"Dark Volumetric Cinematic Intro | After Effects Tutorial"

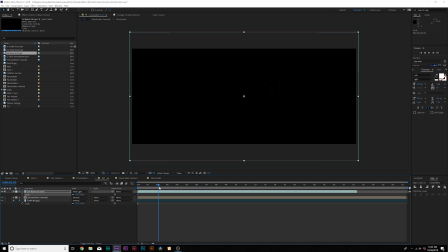And we can scrub through forward here and you can see that there's this beam of light that's gonna be revealing on our title and actually anything that's underneath this layer.
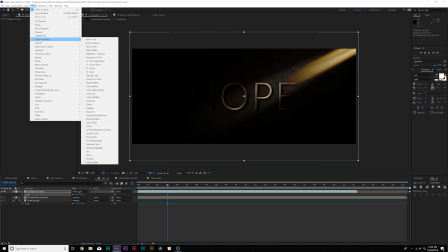So in the meantime, we go to effect color correction tint. And this will just make everything black and white.
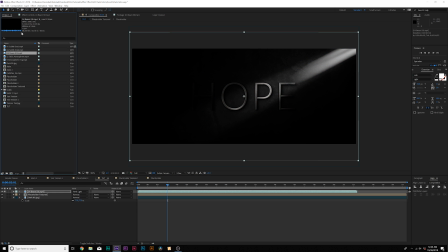Looks great, we'll leave it at that for now. And now we wanna add some other assets in here to really make our scene come to the next level.
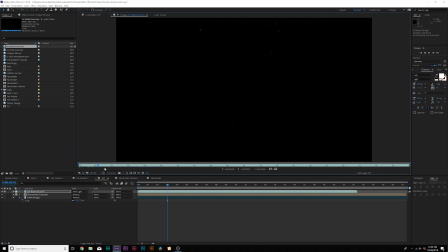So also in that download with the volumetric light, you can download the subtle dust pack that we have here that we'll just add right into our composition right above our beam kit.
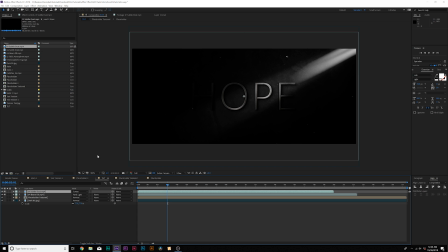Set the blend mode to screen and we can scale this down, fit our composition. And if we want, we can duplicate this and go to layer, transform, and we can flip horizontal and layer, transform, flip vertical.
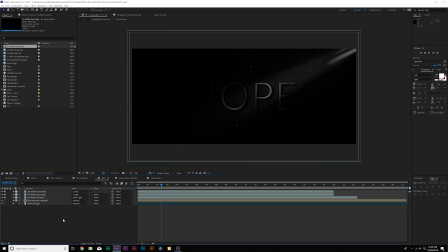So now we have two layers of dust in here for absolutely free. And now we'll add some atmosphere and some fog in here, and this is absolutely free.
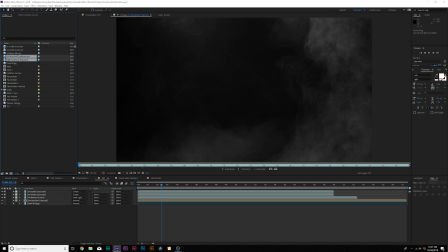The link's in the video description to download these assets. There's a pack of, I think, 18 of these. And we'll drag this right underneath our title.
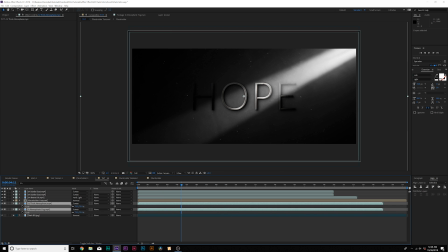And then we'll set the blend mode to screen. And of course, make sure to scale these assets down because they are 4K, and now that fog is way more noticeable. And if you want to be able to see more of your title or logo when you're using these volumetric light and dust,
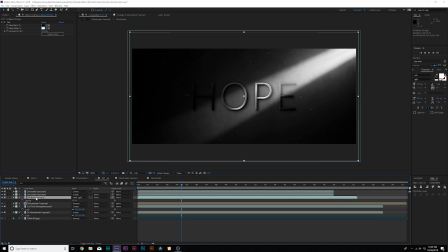what you can do is go to that volumetric light layer, hit T on keyboard for opacity, and we can actually keyframe this a little bit. So we can add a keyframe for opacity, move forwards by a few frames, and we can actually just lower the opacity of the light, and this will allow us to see more of our scene.
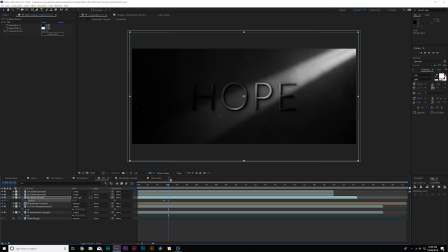So you can see we take down the opacity, you can see a lot of the scene, but if we keep it down, say 92% or so, it'll just reveal it enough to actually make out the letters on the screen. So to help stylize the scene, what we can do is go to Layer, New, Adjustment Layer, and then we'll go to Effect, Color Correction, Curves, and we'll come here to Red Channel.
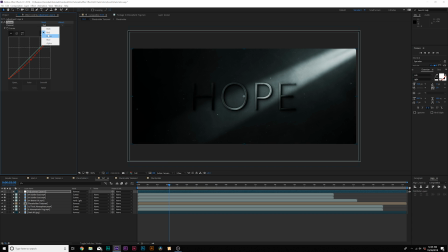We'll bring down the Red Channel by a touch, go to the Green Channel, we can bring this down by a little bit as well. We'll go to the Blue Channel, and we can, you know, maybe pop this to be more in the blue direction. And then we go to like RGB and create like a nice little S curve here to help create a little bit more contrast in the scene.
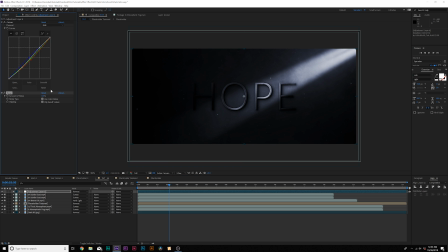Go and then make sure you go to Effect, Noise and Grain, and you add noise. And set this to about like 4%, maybe 6%, depending on how much you want to do. And then uncheck Use Color Noise, and this will help blend everything nicely together. And if you want to add, say, a quick lens flare to this, you can do that if you would want to.
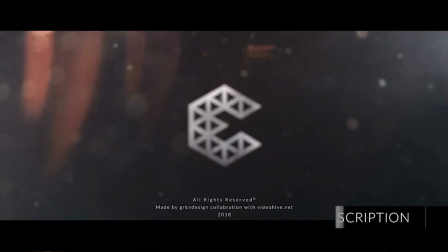But it's completely up to you. Creating really good intros and title scenes can be a lot of fun, but they do require a lot of attention to detail and can take a lot of time.
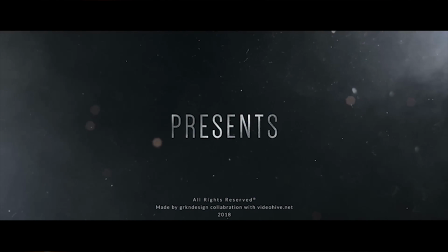So all the previews you're seeing right now are After Effects templates from Video Hive,
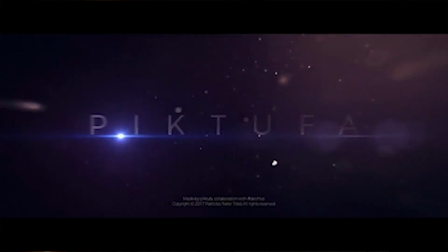and these are pre-made After Effects templates where you can swap in your logo, swap in the text, and render out your project within a few minutes.
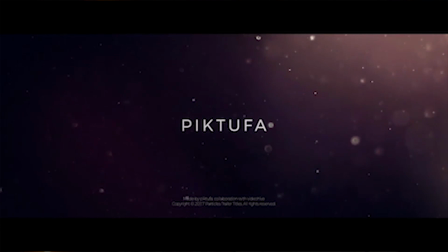All these templates are professionally made and made to help you save a ton of time.
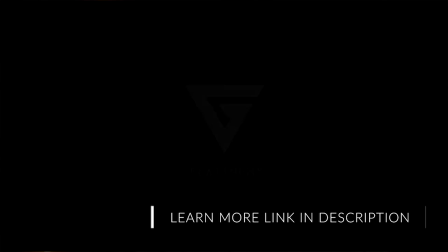So whether you need to save time or you're looking for some inspiration for your intro or title sequence, go ahead and check our links in the video description and it'll take you right to these previews. So the design of our scene is already set up and there's already a lot of movement and elements into the scene.
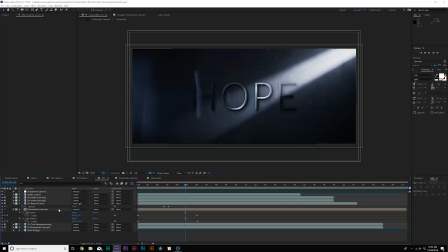So the animation part is gonna be really easy. We're gonna do something very subtle. All right, and for the last part, we obviously wanna create a little bit of animation. This is very easy to do. Go to Layer, New, Null Object. And what we'll do is we'll grab all of our layers except for the null object and parent everything to the null object. And we'll go to the beginning of our timeline, hit S on keyboard for scale.
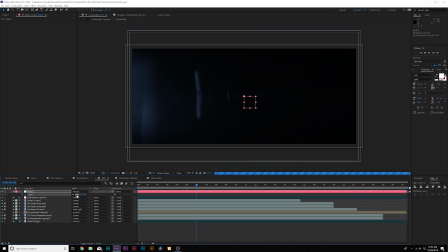Add a keyframe for it, move to the end of our composition, and we can scale forward just by a touch, maybe to like 105. And then make sure to turn on motion blur for all your layers and turn it on at the top. And if you want to swap out your title, add a logo, you can do that right now.
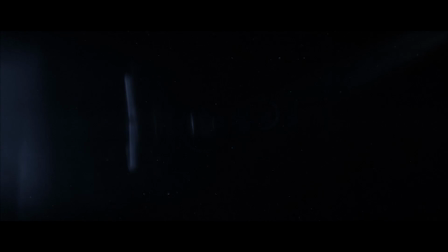And after a quick render, here's what we have. So that's how you can create a nice volumetric intro in three easy steps. So I hope you guys enjoyed this video.
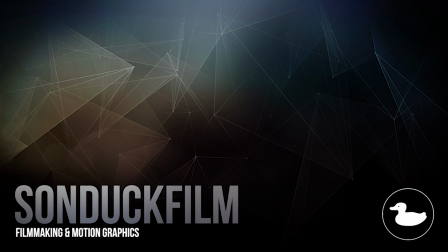If you did, be sure to subscribe to our YouTube channel, SonduckFilm. We post 2 post-production tutorials every week right here. Also, hit me up on my social media networks. Those links are in the video description. And always, be creating.